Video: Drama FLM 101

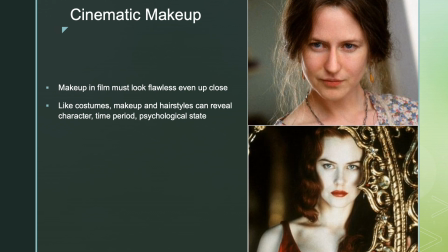[32:55]
This is a go. You can tell by that kind of print on the dress, even though you can't see much of the dress, that this is not modern. This is probably a while ago, and it is about 100 years ago. You can tell that this is a person who is kind of maybe a little bit smarter, somebody who doesn't care so much about looking incredibly glamorous or incredibly fashionable.
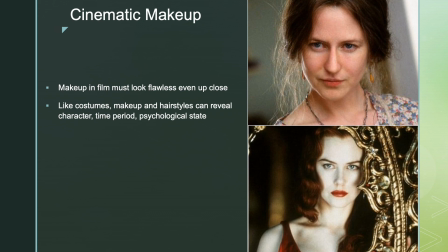[33:13]
This is someone who doesn't have time for that kind of thing. And it might be somebody who is whose brain is a little bit disordered as well, and Virginia Woolf's brain was. And so she has very kind of like, her hair is kind of frizzy and kind of unkempt. If you look down at the bottom, you have Nicole Kidman in one of my favorite movies in the whole world, Moulin Rouge.
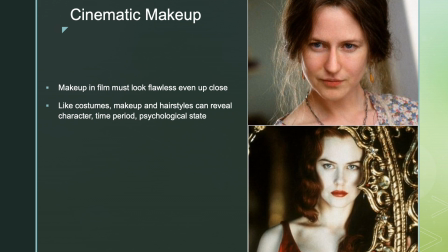[33:33]
It's a very stylized, very formalist film, unlike the one at the top. Actually, the one at the top is pretty formalist too, not in this particular shot. Different types of formalism. But further on the spectrum, so far as formalism goes, you have this film, Moulin Rouge.
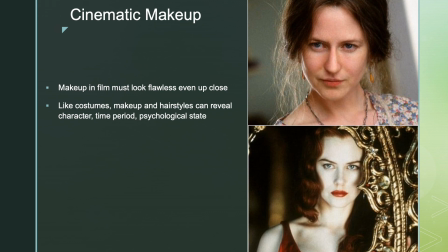[33:47]
Came out only a couple of years before The Hours. So again, she's not much younger here, but you see much, much more glamorous makeup. In this film, she is playing a prostitute at the Moulin Rouge in the late 19th century, and you can see some of those things here.
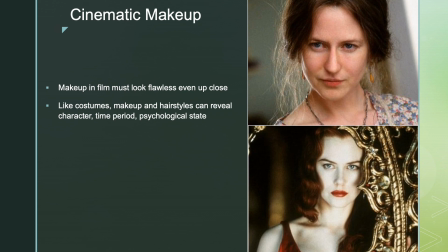[34:03]
She looks very sensual. The hair is red, the dress is red, the skin is extremely smooth, extremely pale. The lipstick is very, very red. Everything here seems kind of porcelain. Everything here seems very glamorous. The super stylized kind of waves in the hair, as opposed to that frizziness up at the top. Nicole Kidman has famously very, very curly,
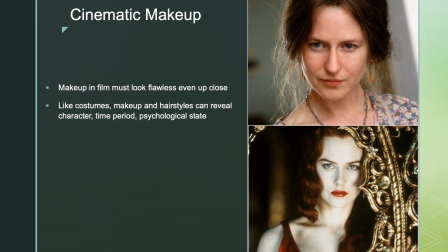[34:22]
frizzy hair, but in this film, it's super tamed and it's super wavy and it's super romantic. And this tells you a little bit more about this character, right? That this is somebody who is primed to fall in love.
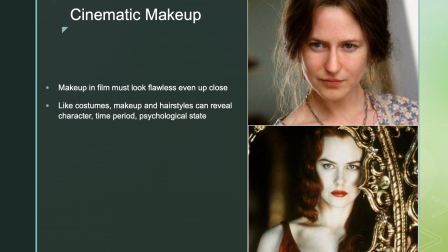[34:36]
This is someone who's going to be the love object of another character. This is somebody who is perhaps a little bit cold and a little bit distant. And in fact, as a personality star, Nicole Kidman's characters often run to the kind of cold and distant, but deep down, there's a lot of very deep emotion.
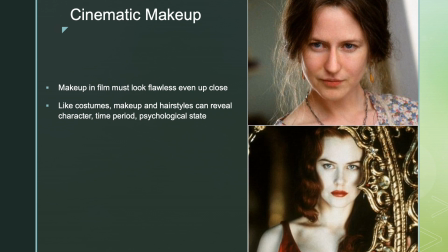[34:54]
In any event, you can see how one actor can be made up to tell you all kinds of different things in two different films just using makeup. Just the same person, put them in different makeup, you could tell a ton of different things.
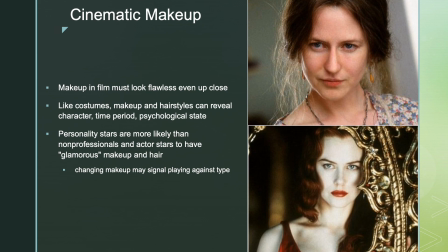[35:06]
Personality stars are a lot more likely to have a certain type of makeup that you have them wear, that you see them wear no matter what the film is. So think of like the Tom Cruises of the world, the Brad Pitts of the world.
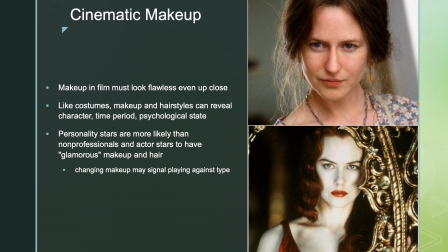[35:17]
If you see the Jennifer Lawrences of the world, you're a lot more likely to have them always kind of look the same in every movie that they are in. They'll have a kind of a type of makeup that they wear, a type of hairstyle and hair color that we associate with them.
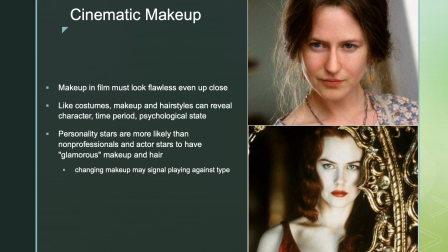[35:32]
Again, because personality stars often are valued for their beautiful and good looks. What you will see, though, is that if you have someone like Nicole Kidman trying to break out of being a personality star about 20 years ago, which is when these things came out,
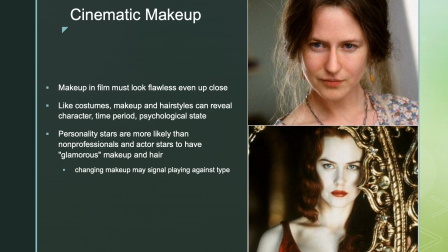[35:47]
moving from one to the other, you might see them dress and change their makeup and change their what you usually associate with them to signal that they're trying to play against type and maybe try to break out of this personality star cycle and become actor stars.
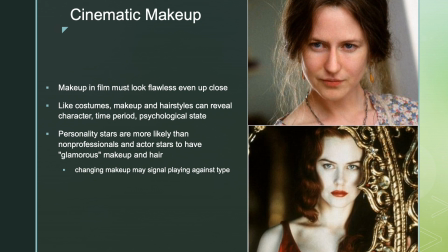[36:01]
And so you see something like Nicole Kidman saying, I don't want to be the Satines in Moulin Rouge forever, which is the kind of roles I get. I would like to be the Virginia Woolf in this fancy biopic so I can win me an Oscar, and she did. So changing makeup can signal that the actor is playing against type,
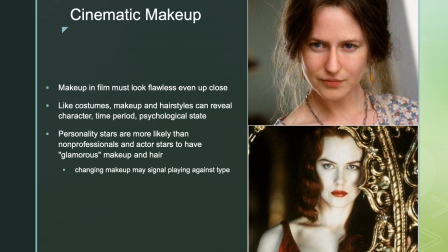[36:19]
and often reward them, especially women, beautiful women, with Oscars for doing things like that. And finally, like costumes, obviously hair and makeup can be anywhere on the spectrum of realist and formalist, can be
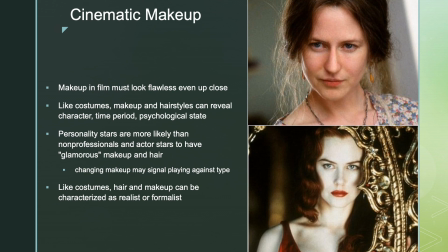[36:34]
or like other characters, not like other characters in the film, and can change as a film progresses.
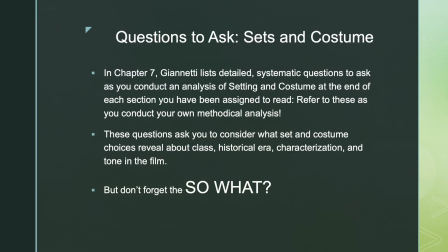Finally, here is something you should always ask. Now, I know I usually give you this big long list of questions to ask, but in this case, your textbook, Giannetti,
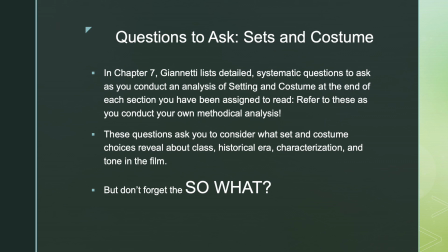[36:57]
gives you amazing questions to ask about sets and costumes that you can perform a methodical analysis yourself.